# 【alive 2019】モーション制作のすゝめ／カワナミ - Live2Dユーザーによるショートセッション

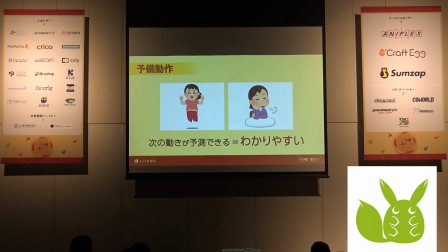このキャラクターはどんな動きをしているのかっていうのが非常にわかりやすくなるという意点があります。ただ、この呼び動作なんですけど、あんまりやりすぎるとやっぱり違和感になってしまうので、そこは適宜。入れてみてよかったなぐらいの力があんまり入らない動きとかだとそんなに予備動作もいらないみたいです
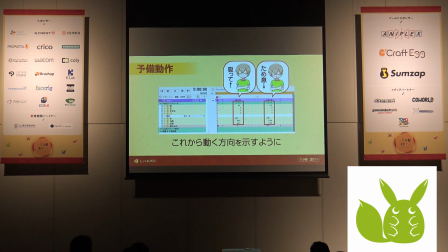具体的なタイムラインというキーフレームの打ち方なんですけどこれサンプルのため息のモーションになるんですけど1回吸うポーズをつけてから吐くポーズをつけるっていうタイムライン上の打ち方をするとその予備動作になるよとこれから動く方向を何となく示すようなポーズを
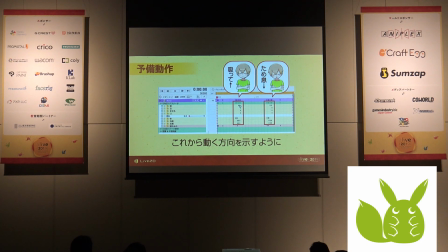メインとなるアクションの前に入れてあげるとよいよというお話ですこの呼び動作ともう一つがありまして緩急があるとよりよいというのがあります溜め爪ですねこの左のほうが緩急なしで右のほうが緩急ありのモーションなんですけど
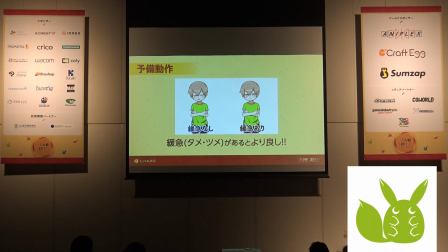左のほうはぬるーっと動いて何をしてるか若干わかりづらいんですけど右のほうは吸って吐くっていう溜め爪があることでどんな動きをしたかっていうのが分かりやすいかなと思いますもう一回ちょっと再生するかなはいこんな感じのちょっと比較すると分かりやすいかなと思うんですけど
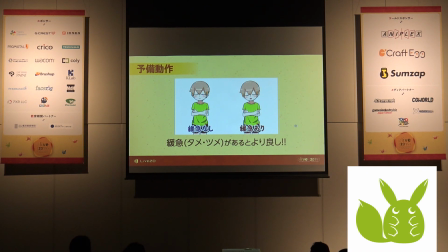なので呼び動作に加えてため詰めがあるとより良いよとメリハリってことですね動きのそのメリハリをつけるのはどうすればいいかということなんですけど2点打ちというのがおすすめでありましてこの赤い丸と青い丸はそれぞれ同じポーズの点です
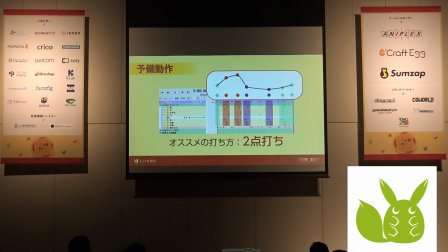同じポーズで2点ずつキーを打ってその間を縮めたり広げたりすることで、タメとツメが作れるようになると。コッと言うと、同じ赤い丸同士の間でも、わずかに動きがあると生きてる感がより出やすいかなと。
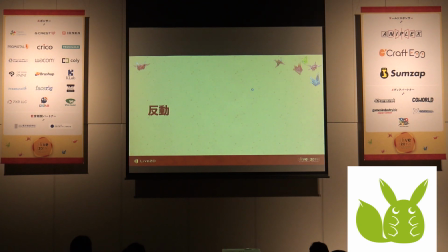なので、タメツメを作る場合は、2点打ちをするといいというお話です。じゃあ、早速もう次。次、反動なんですけど、感性の法則ということもあります。
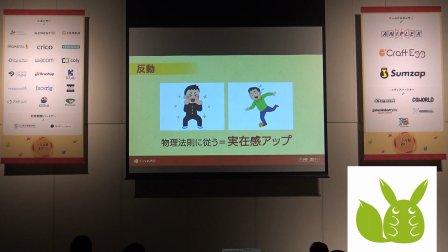物理法則に従うことで実際感アップって言うんですけど例えばガッツ法則をしたときのガッツ法則をグッてやると完全に一番下の段階でピタッて止まるんじゃなくてちょっと行き過ぎて戻るっていう筋肉の弾性みたいなものとかあと電車に乗っているときに急ブレーキが起きると
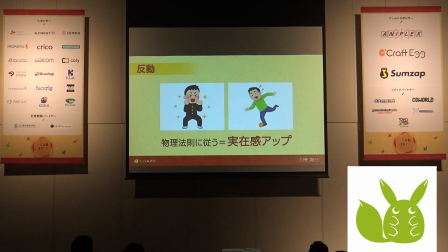乗客ってこう行き過ぎますよね一旦こういう反動をつけることで実際感がよりアップするというのがあります反動のお話は先ほど言ったように一度行き過ぎてから戻る
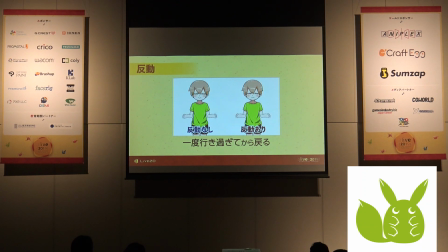極端に言うとこういうことですねこれもすごい微々たる差ではあるのですが反動なしと反動ありだと柔らかさというかよっしゃみたいな実在してる感じが出てるかなと思います
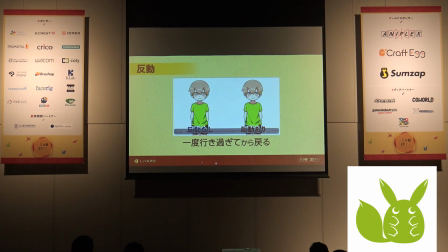反動するときのもう一回これ再生しておこうなこんな感じのねこっちはちょっとピッと止まりすぎなんですけど少し踏み込んでるっていうこの反動もまたつけるといいよっていう
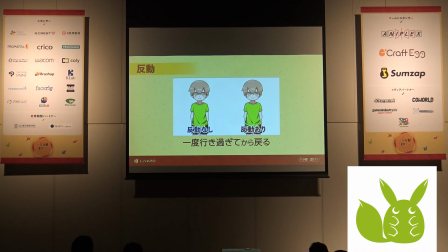これもまたやりすぎると良くないというのがありますやっぱ力がある動きはより反動がつきやすいですけどすごく小さな動き例えば置いてあるスマホを撮るとかそれにいちいち反動をつけてるとバネみたいにビョンビョンしてしまうのでやっぱりこれもやりすぎは注意っていうのがあります
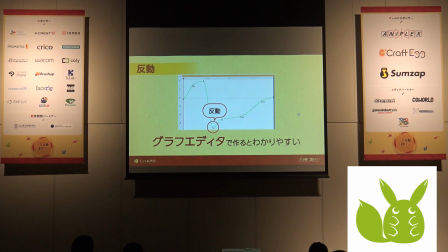ラウンドをモーション上、アニメーターのタイムライン上でつけるときのコツというか、こうすると見やすいよっていうのがあって、行き過ぎて戻る。その行き過ぎる方向って、モーションによっては、これどっち方向に行ったら行き過ぎってことになるのかなみたいな。タイムラインの黒丸の状態だけだとちょっとわかりづらいということがありますので、
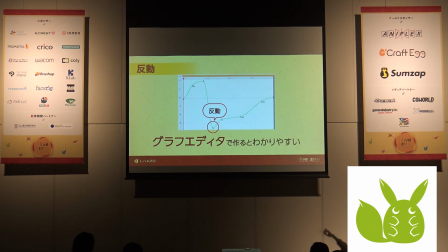そういうときはこんなふうにグラフエディターにすると、下に来て戻るっていう、行き過ぎて戻るっていう動きがすごく視認しやすいというか、上の方でももちろん、上にちょっと行き過ぎて戻るのでね。